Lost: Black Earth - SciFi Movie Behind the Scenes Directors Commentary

So the third approach, which was the one we used, was to just take still shots of the actual miniatures and then
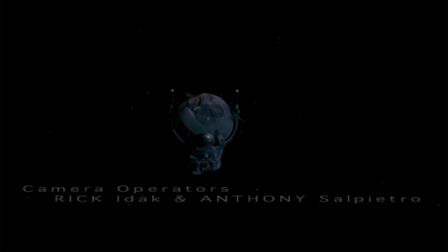cut around them in Photoshop and then animate them in the software on the computer. All the flashing lights and explosions and other things that you see are all being added in the computer as well.
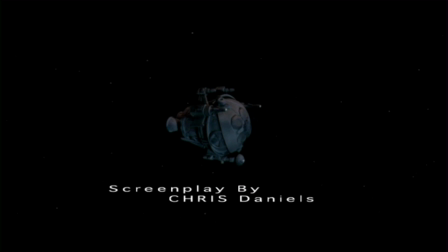One of the conditions that Colin gave me when he built the miniatures for me was that I couldn't blow them up for real. And when it came time to do the Noagen space station,
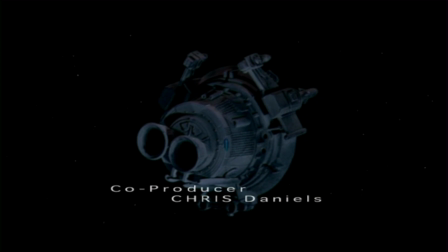one of the key shots in the sequence is when it explodes at the end. And so we did that all in the computer by breaking it apart
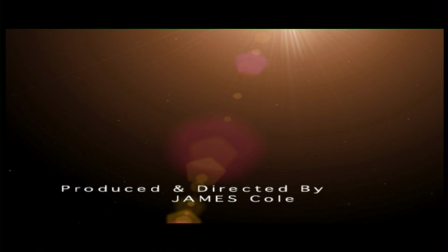into lots of different bits and using particle programs to actually make it explode.
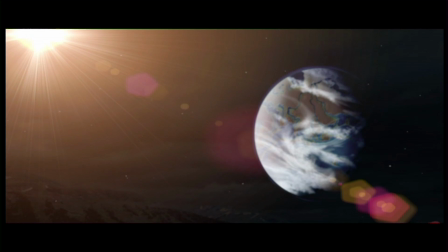and then added stock footage of fire and explosions over the top of it, which worked pretty well.
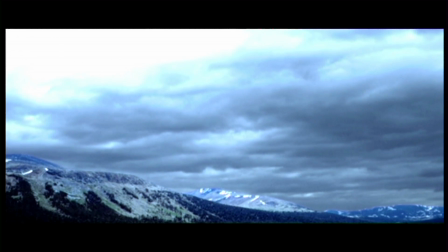One of the things I tried to create throughout the movie is this feeling of uneasiness and being uncomfortable.
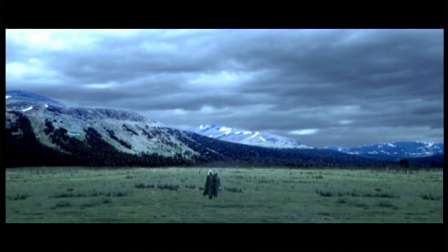One of the ideas I had of achieving this was to actually replace the clouds in a lot of the shots
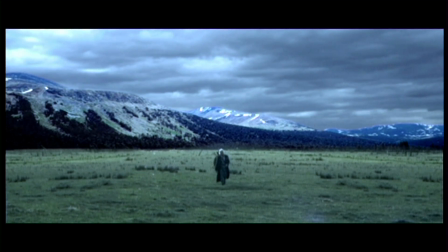and have them on a slightly different perspective to what they should have been.
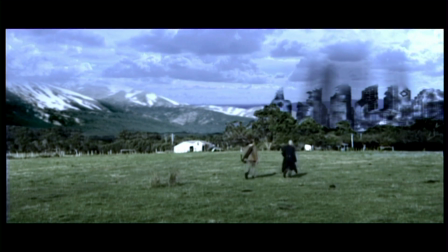So you kind of look at it and think there's something wrong there, but you're not quite sure what it is.
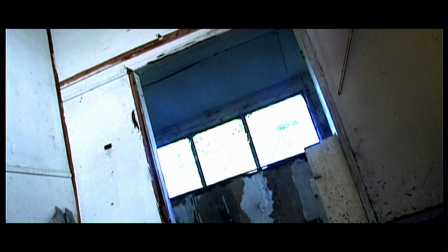Also with these shots, the mountains and obviously the city have been replaced as well, because they're actually just walking through an empty field.
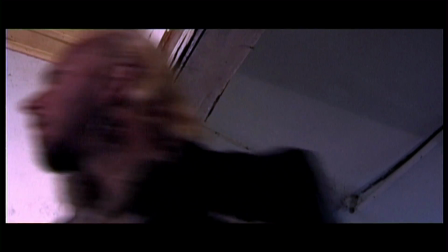Now this old abandoned rundown house is actually in the middle of the same field they're just walking through,
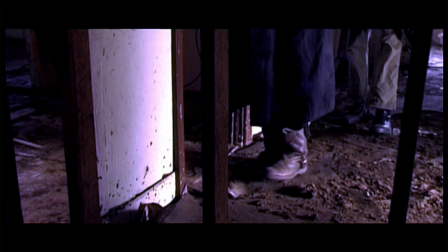and I think it's home to a lot of the cows that live there. I think someone got some good behind the scenes footage of
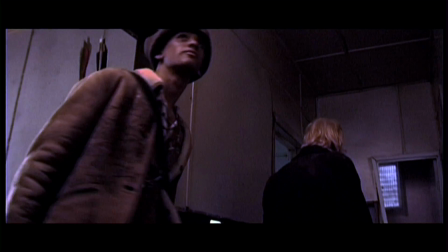me treading on a rotten board and actually falling through the floor at one stage.
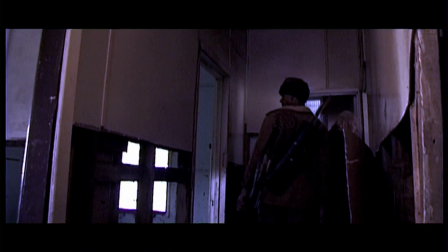And I think a lot of the crew that were working there, because this was our first day of shooting, just didn't know whether to laugh or not.
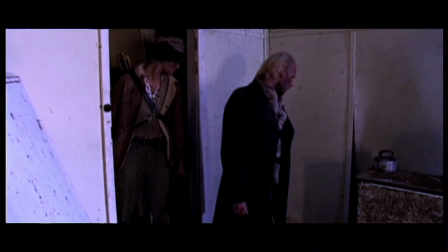Needless to say, this wasn't the last dumbass thing that I managed to do in front of the camera.
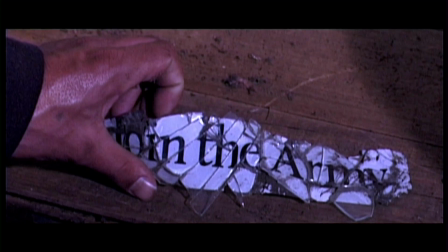Hopefully the footage will mysteriously disappear.
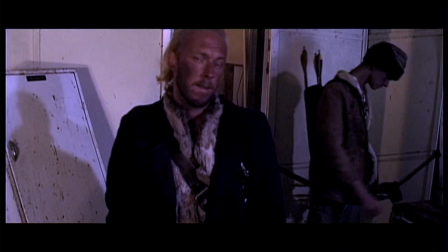Now that sticker that they just looked at, which reads "Join the Army," wasn't a prop.
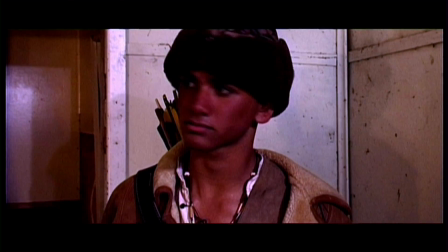We actually found that in the house, and I thought it fitted so perfectly with the story being set in a
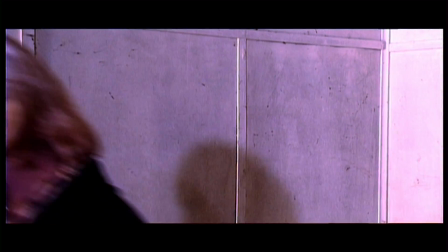post-apocalyptic world after many wars have ravaged the place.
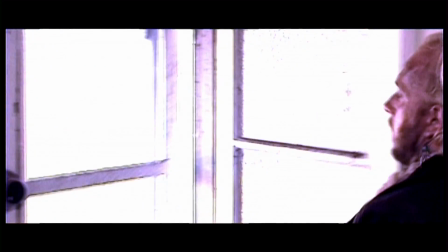With all the locations that we filmed in, we tried to get permission as much as possible.
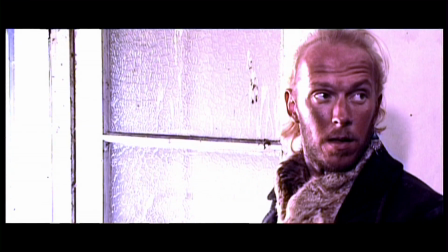I think there only ended up being 2 locations that we couldn't find the people that
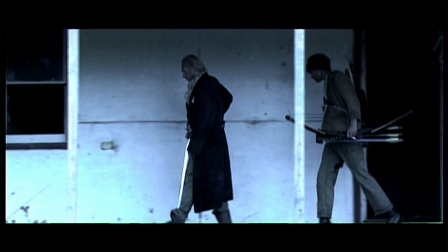owned it or looked after it to actually get permission, and this house was one of them. And sure enough, on the day that we were filming, the owner turned up,
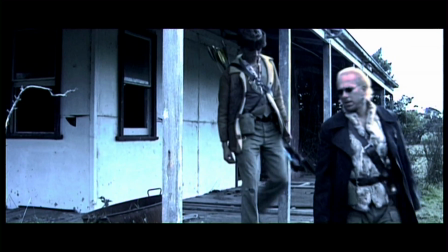this elderly lady who looks after the cows in the field,
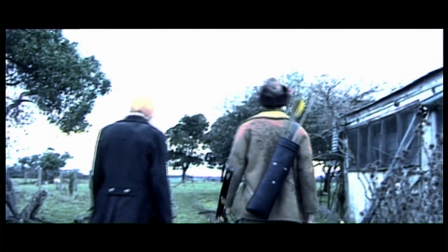and suddenly there's a film crew on her property of about 30 people standing around eating dinner,
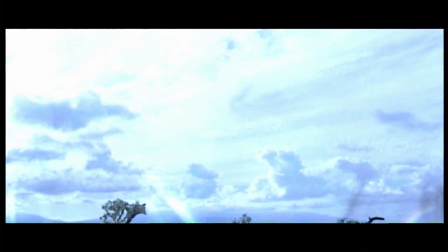and she just didn't know what was going on. Anyway, after some smooth talking from John Trappier, my first AD,
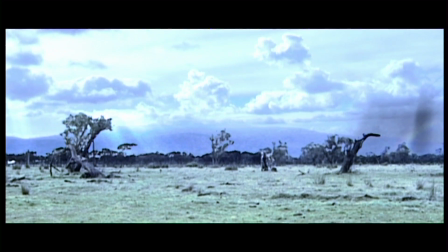she allowed us to stick around, which was good, as long as we didn't harm the cows, which we didn't.
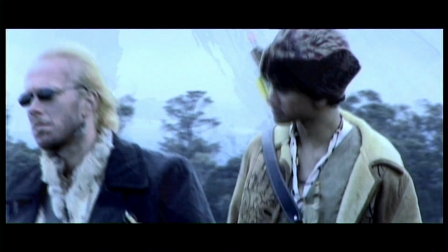Except for this one coming up, where we actually found this skull of a cow in the field and thought,
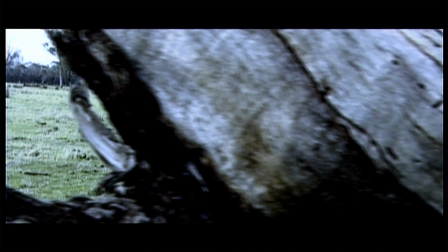looks perfect, let's put it in there somewhere.
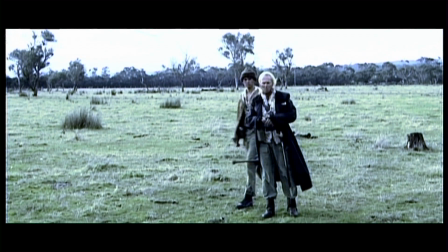When we originally came up with the idea for Lost,
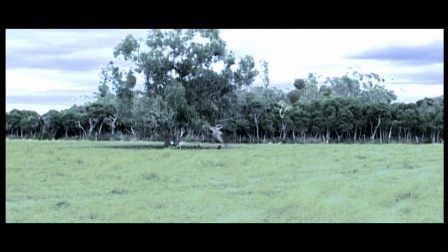it was actually the first part of a massive trilogy that was just way too big for us to make with no money.
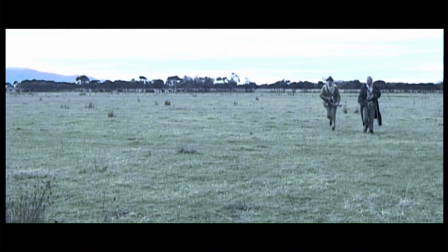So after much scrutinising of the script, we actually decided to take just a subplot out of the
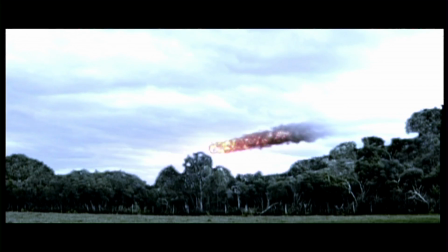first story and create that as this self-contained little movie.
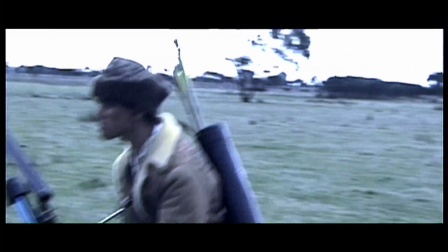One of the reasons we actually made the movie was to prove that we could make a movie.
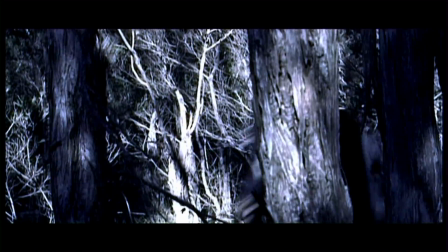Before Lost came about, Chris Daniels and myself were actually getting another script out to people called Dignity,
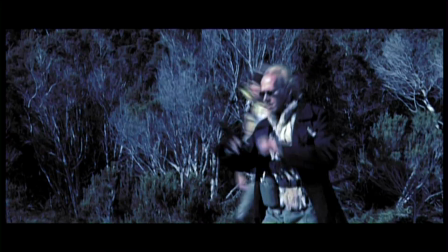and we had a number of people interested in it, but understandably none were interested in taking it on with me attached as the director,
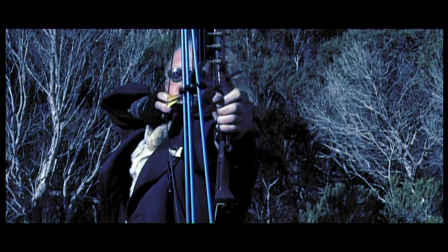pretty much because I had nothing to show for it other than a few
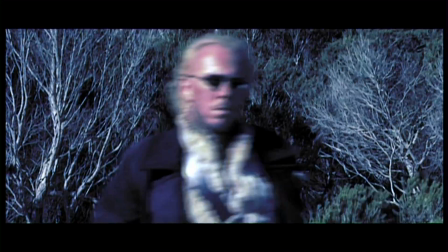dodgy music videos and some even worse little short 5-minute films.
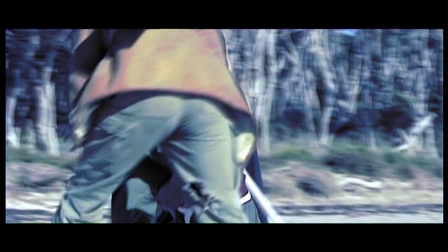One of the reasons why I chose this beach location that they're walking along is because when I was doing my location hunting,
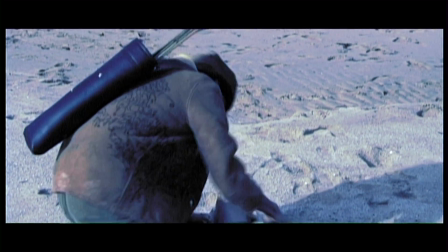it appeared to have everything I needed for the scene, which was a great look.
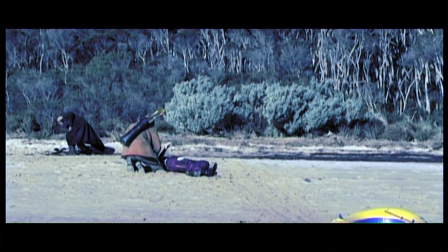It actually had the tree line and then a very thin strip of sand and then the ocean,
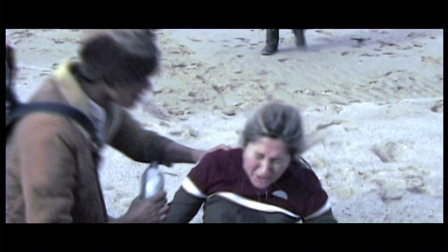and then at one end of the beach there was a river leading into the ocean,
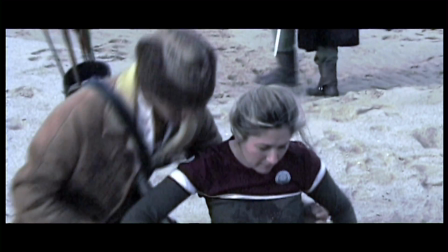which as they're running away they needed to come up to this river, so they couldn't cross it and had to run into the forest.
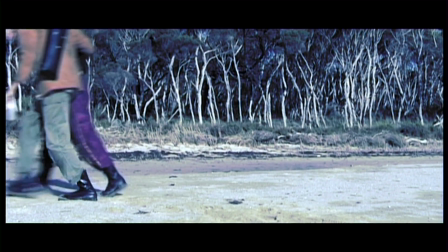But as it turns out, the day that I was location hunting, it was actually a king tide.
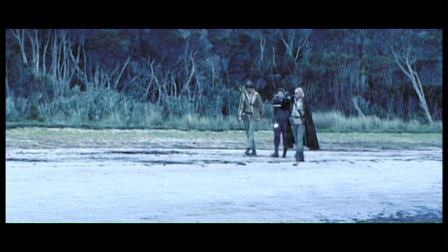So when we came to actually shoot there
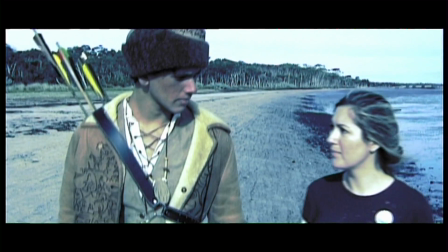was a lot less water, and pretty much the whole lot was just mud flats, as you can see there.
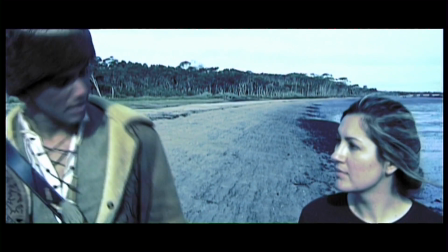And the river that made the location perfect was all dried up.
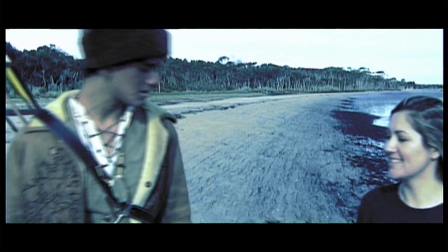So when you actually see the shot, I had to get them to run up to a line that I'd drawn in the sand and
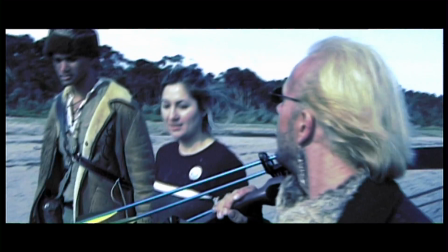act as if there was a river there, and then later on I got some footage of an actual river and then just composited it into the shot.
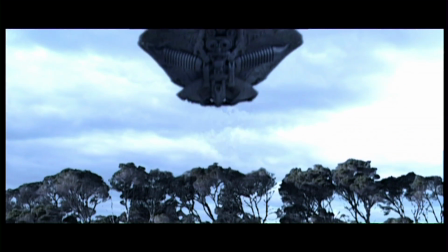I remember the crew looking at me strangely, wondering what I was doing,
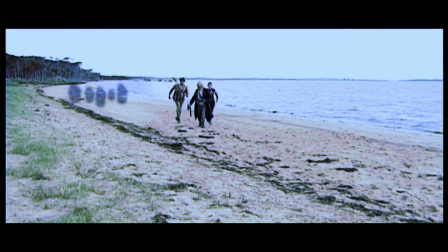which became a common occurrence throughout the filming, with all the digital stuff that was going to be added later.
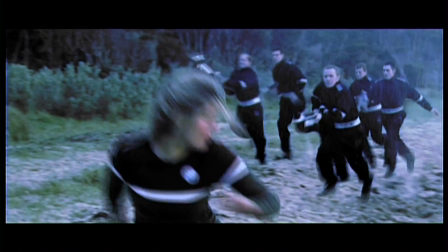This is the river shot here.
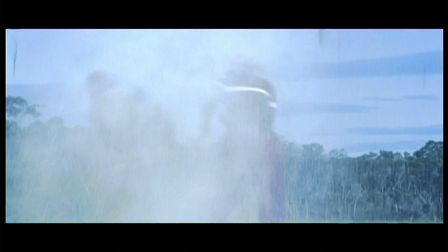Now this shot here where the explosion goes off, we used air cannons,
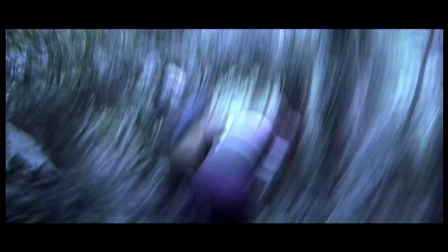because at this stage Clint Dodd, who was the special effects guy,
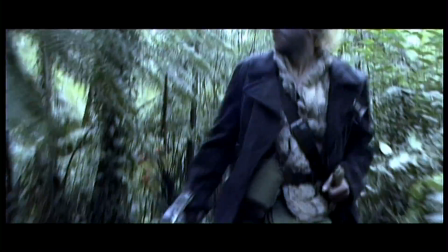didn't have his pyrotechnician's license, so we couldn't use real explosives,
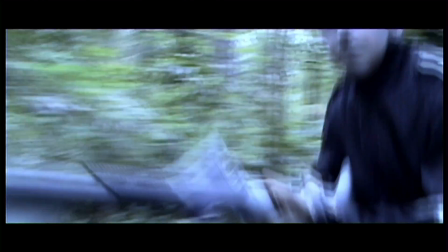and George Novak, our stunt coordinator, had these air cannons, which was perfect.
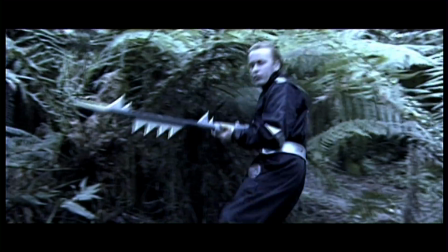Gave the perfect look to it. It's probably a bit excessive for a little laser gun, but hey, it's a movie, it looks good.
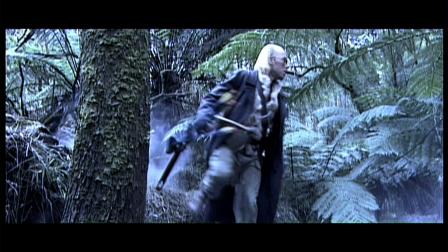Another reason was a lot of this forest stuff was actually shot in national parks,
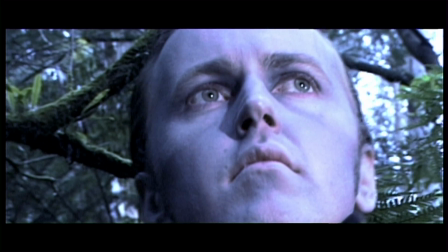so you're not allowed to have explosions or anything like that there.
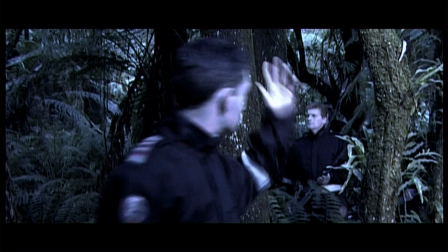So now one of the things that I did with the sound,
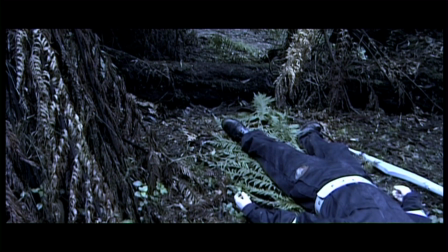and I knew pretty early on that I was going to have to do, was to replace everything.
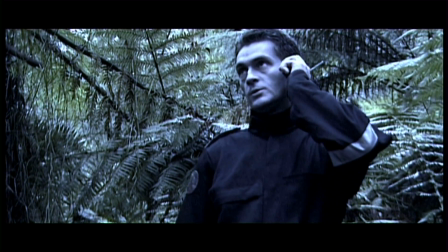When we're filming like this stuff, it's actually right next to a main road,
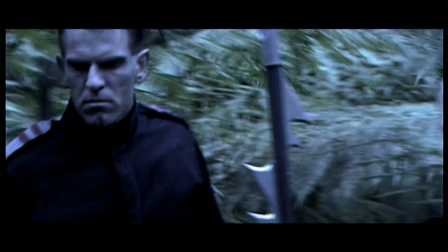and you've got trucks going past and planes flying over the top and
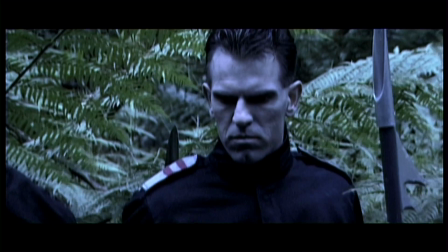every kind of noise that you didn't want in a post-apocalyptic movie.
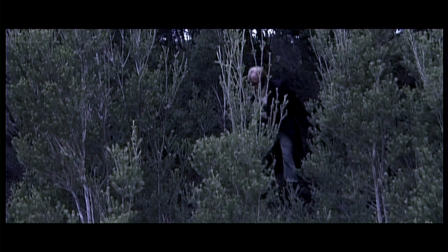I didn't even want any bird sounds in there because I wanted it to sound really dead and lifeless.
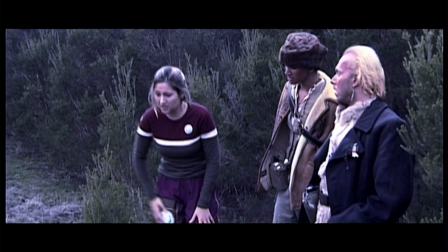So the decision was made that we were going to re-record the dialogue and replace every sound in there,
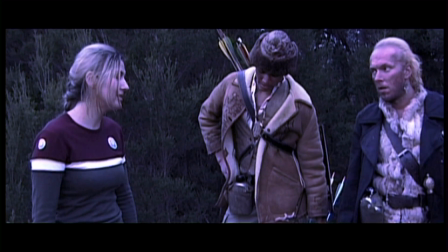which turned out to be a pretty big job. I think it was bigger than we first expected it to be,
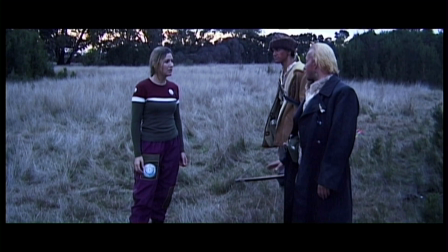especially when you get into the nitty-gritty of replacing every single footstep and trying to sync it up and get it to sound right.